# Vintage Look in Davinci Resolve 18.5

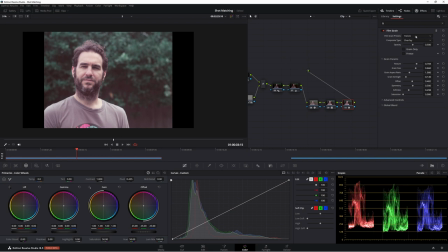8:28 But since I do have the studio version, what I'm going to do is in my presets, I'm going to add 8mm 500T. Now, let's put that grain size up. And I actually like the softness to be quite soft.
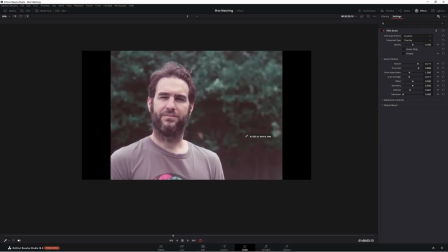8:42 Now I'm going to press Shift F, and that's going to give me a better screen to work in. It's the effect screen.
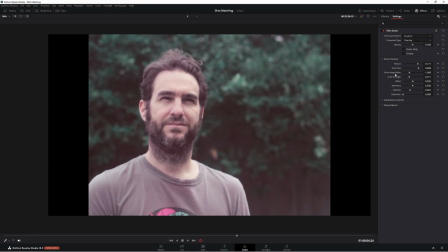8:48 But at the moment, it's not really doing the much as I would like it to do. Let's change it around. I want to get a really thick type of film grain. I want this image to be really dirty.
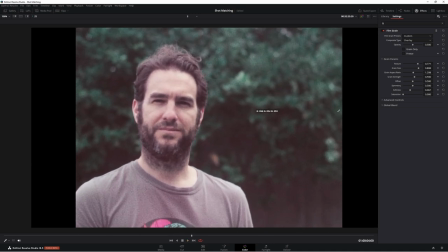8:58 And as you can see, we actually have a little bit more sharpness from that film grain. We might actually have to go back and soften our image a little bit more. And I think we need to be more pronounced. So we're just fooling around to it until we get something we like.
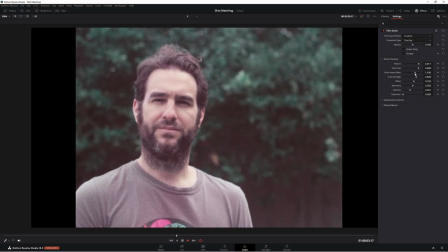9:16 So let's put our ratio right up. Now we can blend this in a little bit better. I actually do want it to be over the image completely. But let's just take it out of the shadows just a little bit, push it up in the midtones more, and push it right up into the highlights.
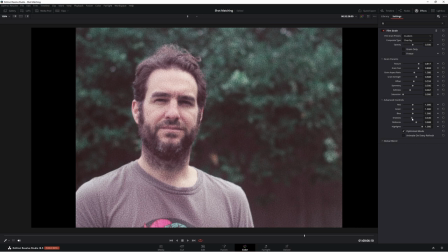9:32 Going to give us a better looking image, a better spread to our image. So that's looking pretty good.
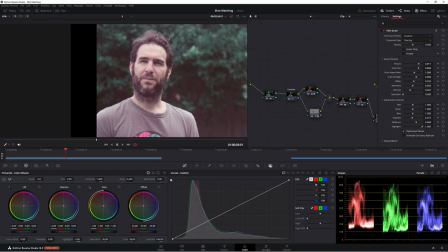9:37 Now let's just blend in a little bit more.
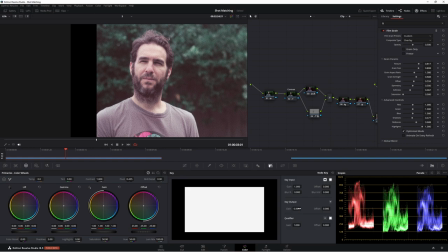9:39 So let's go to IKEA and let's just bring it down ever so slightly and maybe add a little bit more saturation to our image.
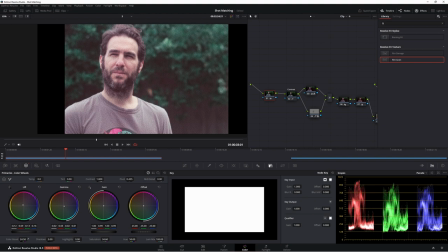9:47 First, let's try it in the color boost, see what it looks like. Looks pretty good.
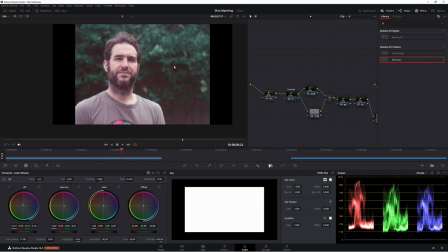9:52 Maybe just a little bit more saturation. And I feel like we could actually make this image a little bit more red.
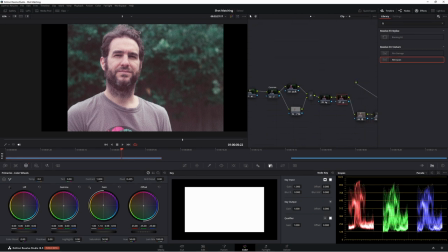9:57 So let's go back to this node here and just push it in. All right, that looks really good. Because this is an old camera per se, what I'm going to do, first make these nodes less annoying. So I'm going to add a vignette on. So Alt S for a new node. Let's add a vignette on.
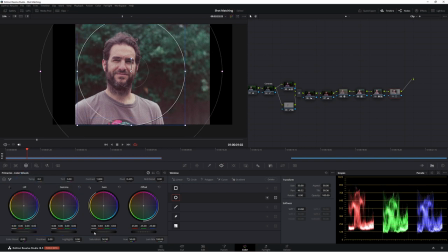10:17 Chuck this bad boy across this guy's face. Now at the moment, if we put this vignette on, as you can see, it's hitting the middle of the area.
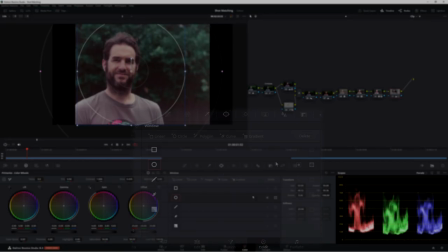10:26 We don't want that. So we needed to hit the outside. So come down here and click this circle with inside a box.
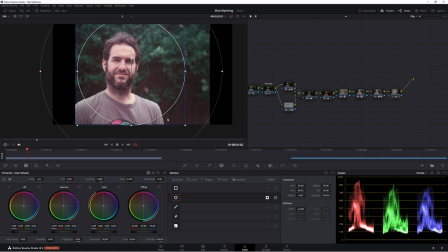10:32 DaVinci is all about putting circles inside boxes for some reason. As you can see, the area around is darker now.
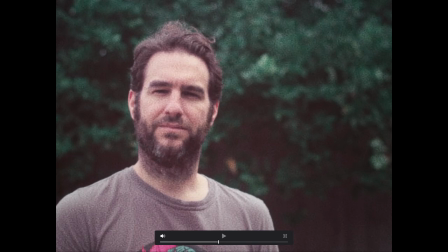10:38 So beforehand and then afterwards. And what I'm also going to do is I'm going to blur out the edges.
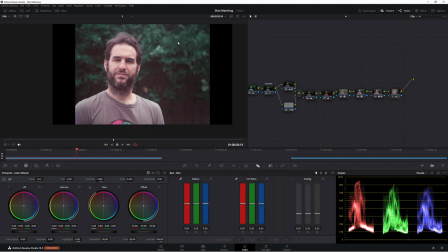10:46 Now I could use a box blur and make this even better, but I'm actually just going to leave it and use the blur tool down here because I want everyone to be able to do this without using the studio version. Now I know I did the film grain, but of course you can do the film grain without studio version.
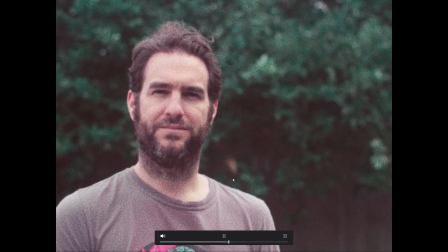11:02 So let's just blur it out a little bit. So that's before and that's afterwards.
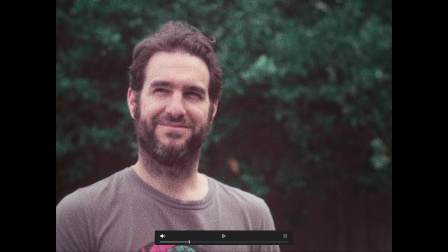11:08 And that's just bringing that image together a lot better. We also have a really nice two-tone look going on. We have an orange here, orange-red, I should say. It's probably more red, to be honest.
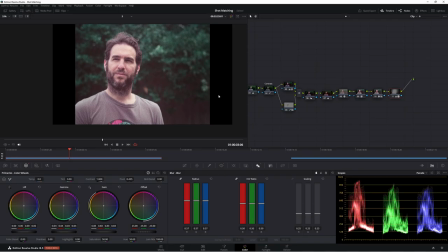11:19 And then we have this green here. Now, to tie this image all together, what we're going to do, let's go to the edit.
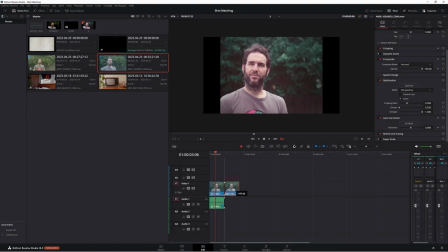11:25 So in the edit, I'm going to make this a little bit longer. I should have shot this longer, but then I started mucking around. Then I realized I could get something that's quite interesting. So I'm using this footage here that I was going to use it for something else, but that's okay. So now what we're going to do is we're going to change the speed and we're going to put little cuts inside our edit.
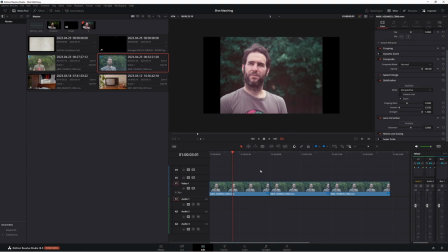11:45 So let's highlight all our clips here, right click, come up to change clip speed, and we're going to change it to 20 frames per second.
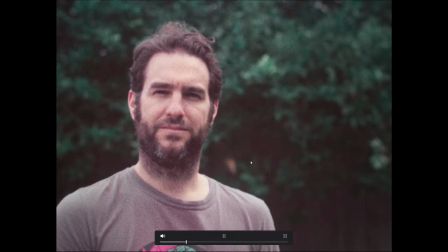11:55 So okay, now you look at that image, it looks a little bit off, which is good.
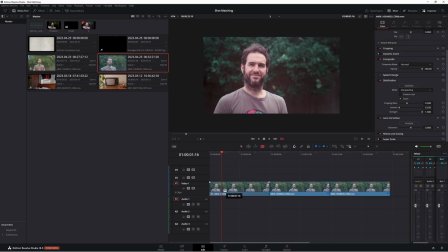12:02 Then we're going to make little cuts, like so. That's a big cut, but that is okay. And we'll delete these cuts.
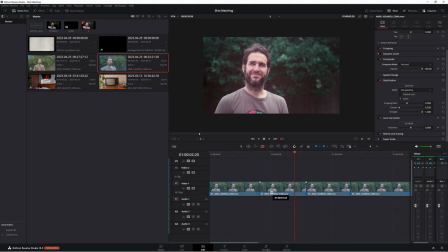12:16 You know what? We need more cuts. I'm all about chucking in these cuts because we want to have a really kind of studded look to it. So again, let's just make some simple cuts. We could even repeat a cut. So let's bring this across and we'll just...